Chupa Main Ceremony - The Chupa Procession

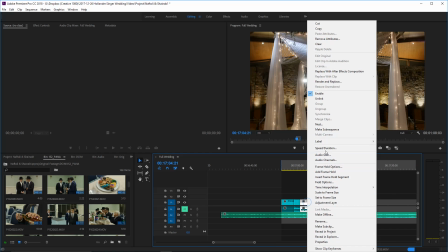4:07 This clip I actually want to play in reverse because I'd rather reveal
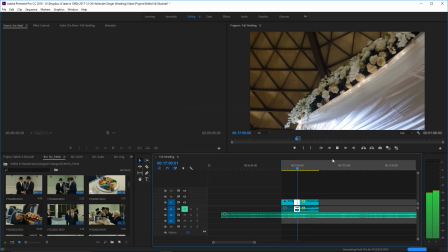4:14 the canopy itself. So we have the flowers here, and then we'll do it from a different perspective.
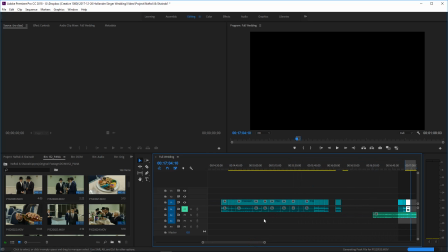4:23 And we'll go from there into the bride getting ready.
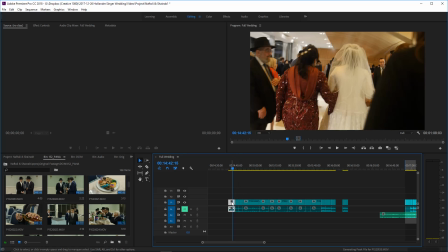4:29 I'm going to skip this clip of her leaving the room, I think.
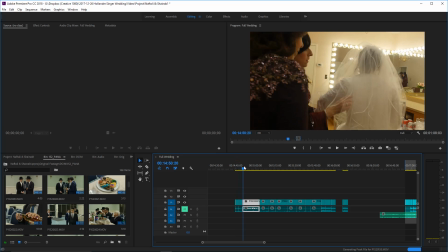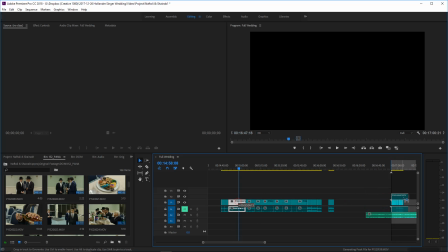4:42 So we'll get this clip of the groom.
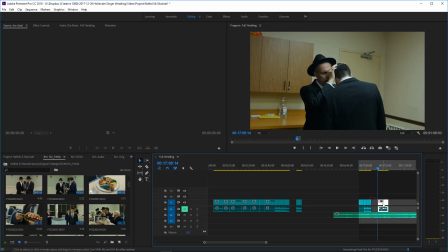4:52 I don't need the whole thing, I need a little bit of the blessing and mainly that hug and kiss is important. So
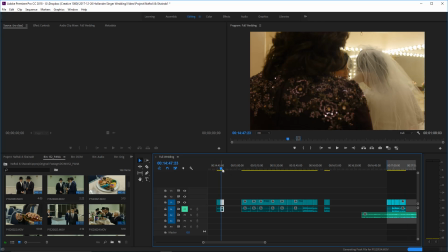5:05 alright, and cut with the music. Then we're gonna get a shot of the bride.
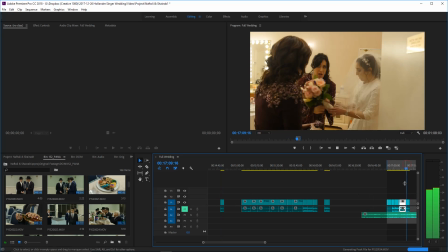5:11 So
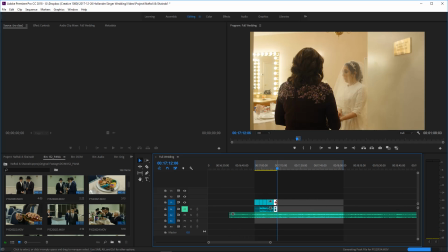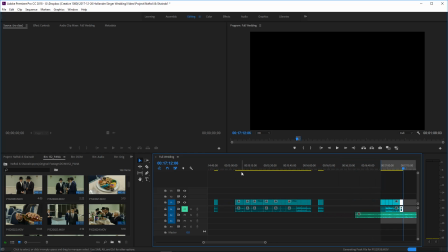5:18 and let's see what we have here. Maybe we'll use both shots of the bride there.
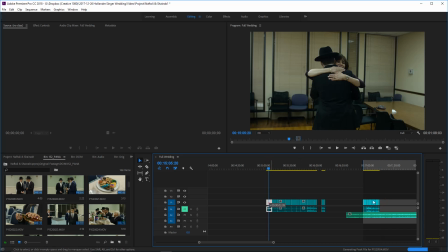5:33 Alright, then we'll go from there to the groom with his mom.
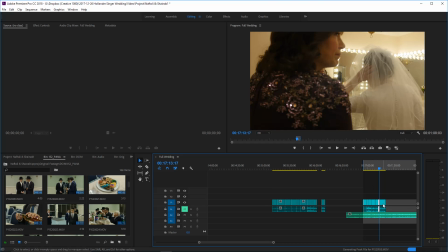5:38 Well, this is the groom's mom right here, so we gotta sort of,
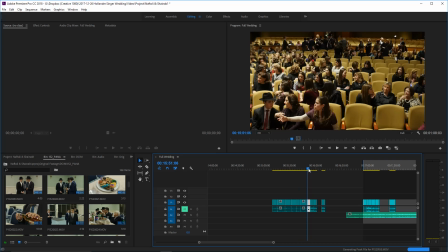5:44 we're gonna have to cut with something, so
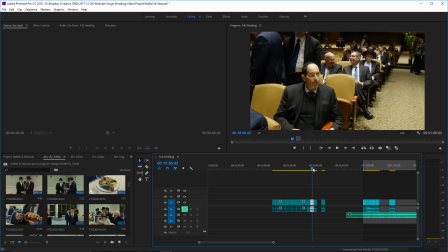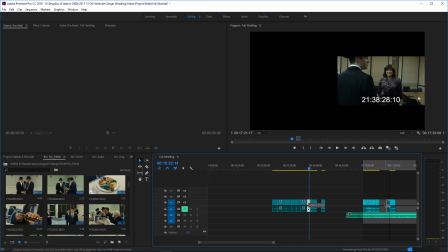5:55 how about a shot of the crowd?
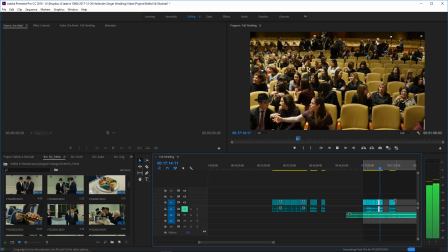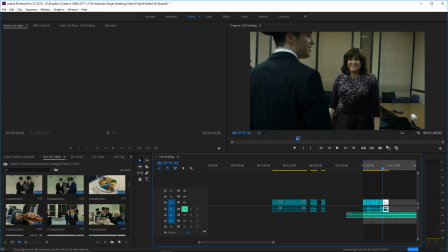6:03 We're just trying to tell a story, so we're watching the bride get ready, we're watching the groom get ready, we're watching the crowd slowly get settled in.
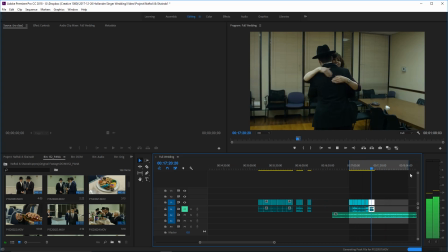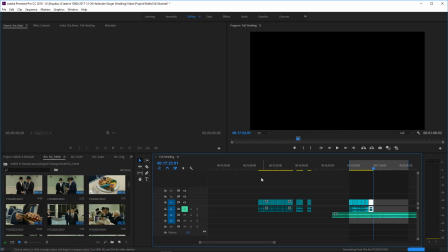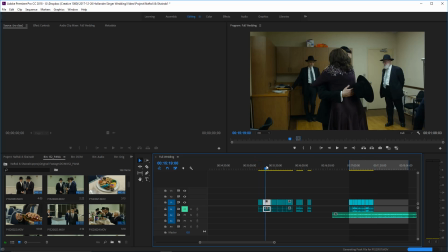6:25 What else do we have here?
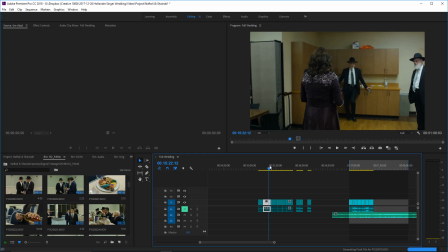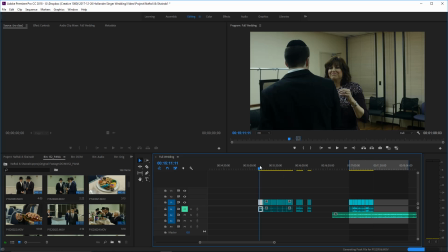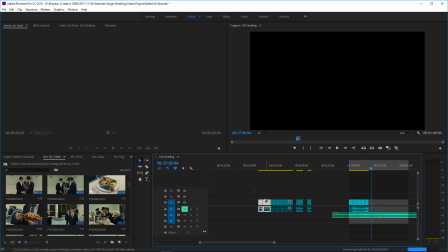6:41 We're going to skip this first hug, as nice as it is, because we have it again after she gives a blessing.
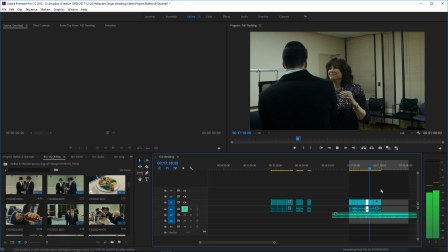6:48 And it's just as nice, and we don't necessarily need both. So.
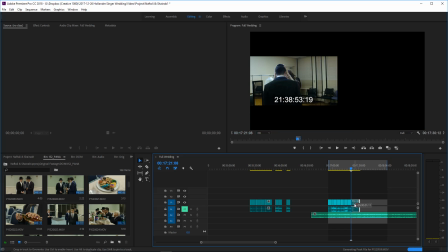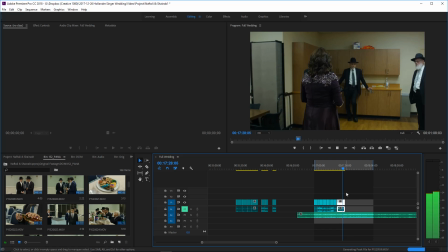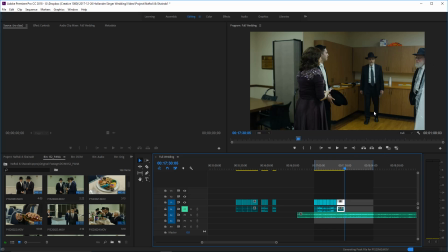7:06 Right, and you can see in the corner this next person coming in, and that's the next shot here.
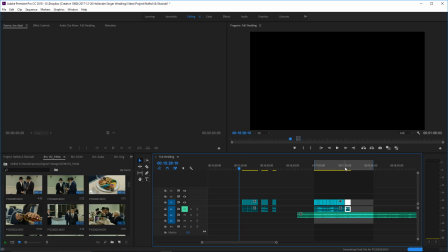7:14 So that
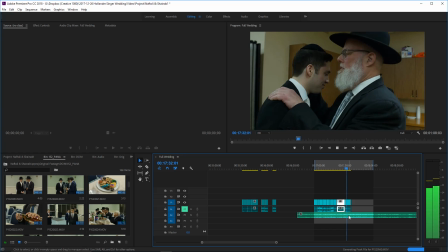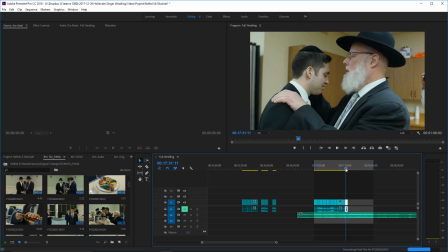7:21 we'll skip that that point where the camera zooms in and just use the steady part.
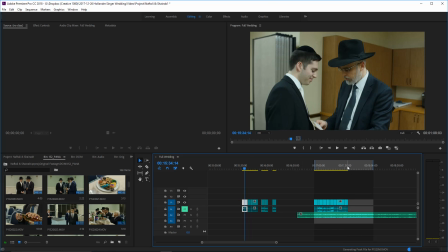7:32 And okay, now I don't want to go from just this person standing here to a different person standing there.
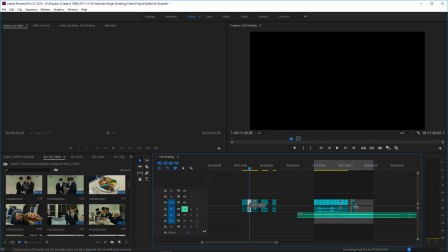7:41 So we're going to use a detail shot.
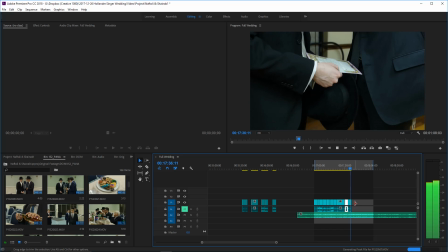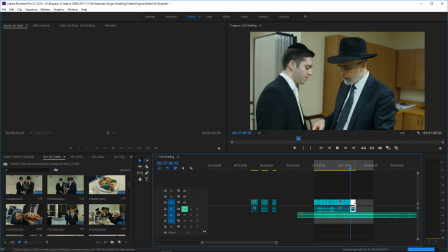7:52 I
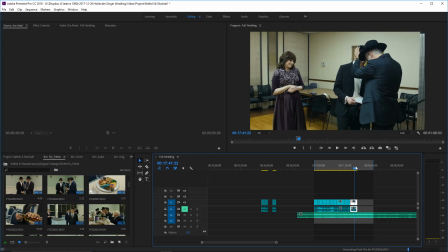7:57 don't need that shot. I need the blessing shot as the more important of the two.
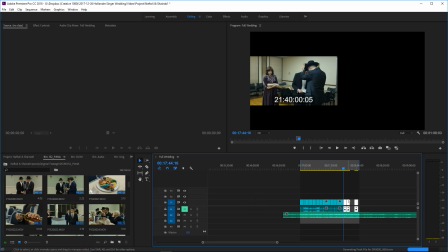8:10 Right, and then we'll use the few more crowd shots that I have.